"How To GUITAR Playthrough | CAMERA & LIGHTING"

If it was completely black and we wanted to add a little bit of light, there would be a fill light here just to light my face a little bit more.
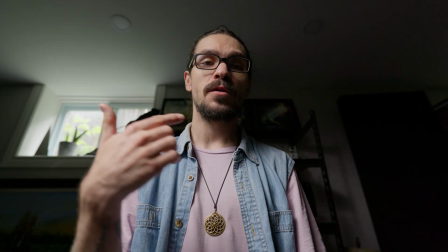(4:13)
I'm using a reflector right here. Right now we don't have a reflector, so this side of my face is completely dark.
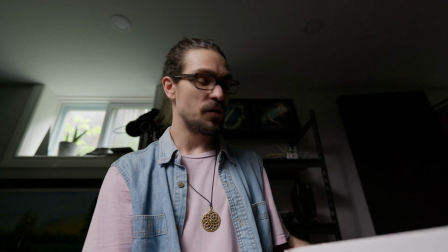(4:18)
But by using this $1 dollar store piece of Bristol board, I guess, you can take it from this and then including the reflector,
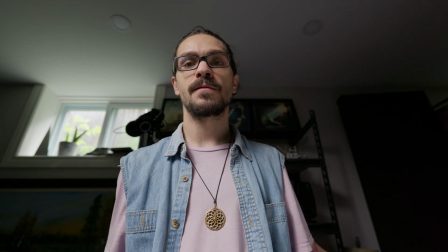(4:26)
look at this side of the face just lit up way more with the reflector, without.
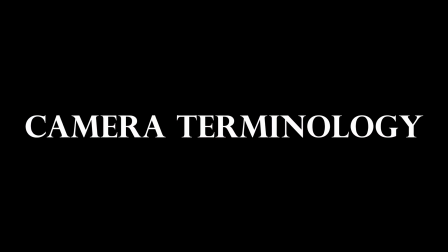(4:32)
So now for the camera terminology. So the first thing that we're going to deal with is focal length, and it's basically just our lens.
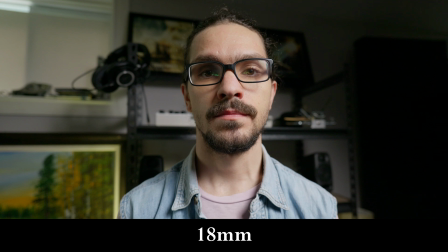(4:38)
It's basically how zoomed in or wide it is. So you can see here are 4 examples of different focal lengths,
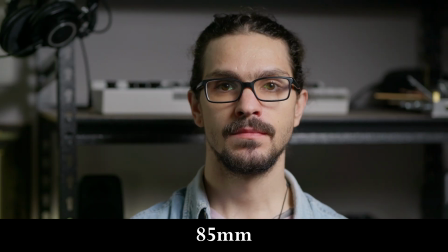(4:44)
and they all have their own look. So you can see that 18 mil is super wide and you get a lot more
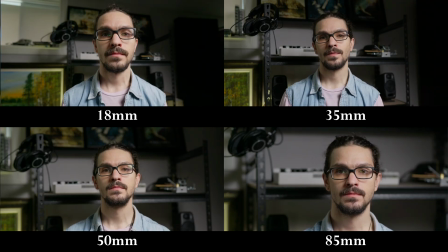(4:50)
information, which isn't necessarily what you want. And then all the way over here to 85, the opposite end, it's a lot more zoomed in, but we get a lot more compression.
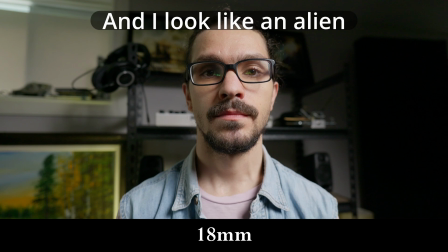(4:58)
So you can see with the 18 mil, it looks like whatever's behind me is a lot further behind me. With the 85 mil, it looks like it's way closer. I'm in the exact same position though. The next one is aperture. So you'll see usually on a lens, there's like an F and then a number.
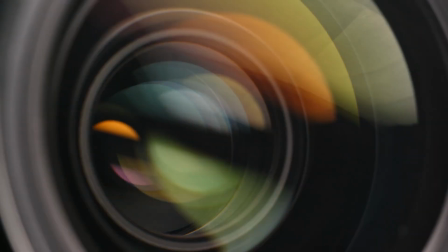(5:11)
The aperture is basically how much light your lens lets in, but also how much depth of field. And depth of field is basically when your item in focus, you can see I'm in focus and then my background's not in focus.
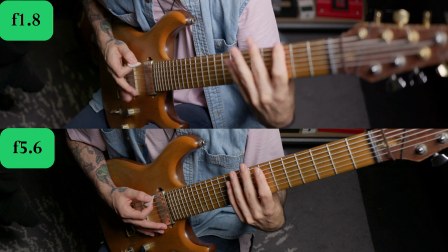(5:22)
That's depth of field. So the lower the number, the bigger your lens will open up and the more of that blur you'll get. It's important to keep this in mind that if you're shooting on a phone, phones don't have depth of field, and if they do, it's AI, fake depth of field. So it usually looks a little wonky, but obviously if you don't have money to buy a camera, it's all good. We can still work with these terms.
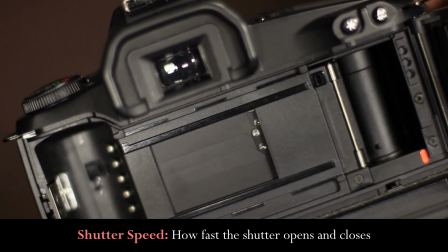(5:42)
Shutter speed is basically how quick your shutter opens. Larger the number, it'll be like 1/50th or 1/20th, whatever. The bigger that second number, the darker it's gonna be and the quicker that your shutter goes. So that's why I was suggesting earlier that you shouldn't shoot 60 frames per second because you'll need really strong lights in order to get away with it. The last thing is synchro scan. So we can see in this example, not all cameras have this. I don't think iPhones do, but basically we're gonna be changing our shutter speed by instead of 1/50th, like 1/60th, or we're gonna be going in degree angles. So this is what it looks like normally at 180 shutter degree angle. You can see all the flickering, and I'm just gonna keep scrolling up. 185 now. You can see it's getting a little bit better on the text there. And that's not bad. That's 196. And this happens a lot with cheaper lights or lights that aren't calibrated for whether you're from North America or from UK or from wherever you are in the world. If they're not calibrated for your region, you'll probably get these scan lines.
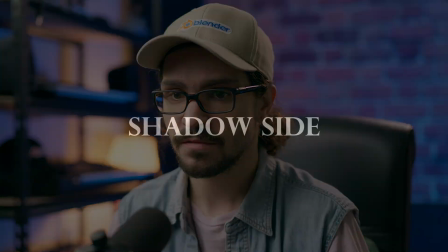(6:47)
This is really the only way that we can get rid of these scan lines. You can't do it in post. So this next piece of information might actually change the way that you see film. I know it did for me. 90% of shots are filmed from the shadow side. And what I mean by that is my light is over here. And even right now I'm shooting from the shadow side, which is over here. And this way we get more dimension. So if we shoot from this side, we won't see as much of the shadow and it'll just look flat. But if you shoot from the shadow side, you get a lot more of the dimension, and you'll see like in promos and in photos a lot of the time, they get Rembrandt lighting, which is basically that little triangle right here that you see right now. It's gone. And there it is. And if you're using an iPhone and you can't really work with the depth of field, this is the best thing that you can do to make your image look a little bit better. So a little background information about camera angles. Basically, if you're shooting down on someone, it'll make them look weak. You can see from this example, I look like a little child. Whereas if you're shooting upwards, the person or the subject will look a lot more powerful. Right now, I'm not shooting upwards or downwards, I'm shooting straight. So it just looks neutral.
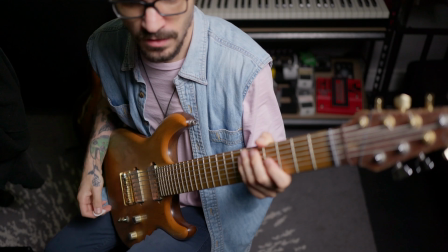(7:51)
All right, so right now we're at a 35 millimeter. We are at f1.8, 1.8 aperture.
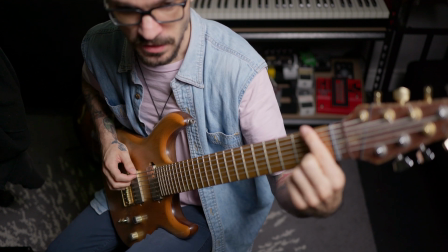(7:57)
So we can see this section is relatively blurry. We have a decent amount of brightness because our aperture is quite low.
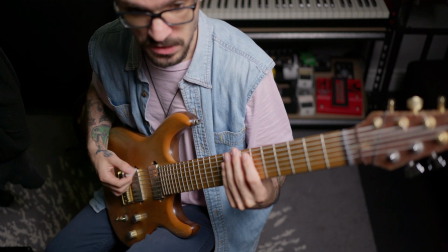(8:06)
And we're focused on my hand right here.
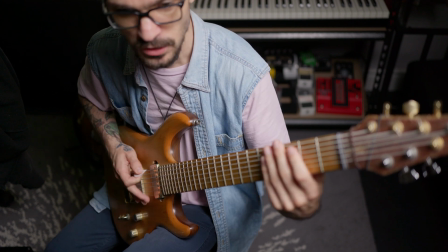(8:11)
If we like want to show what that right hand's doing.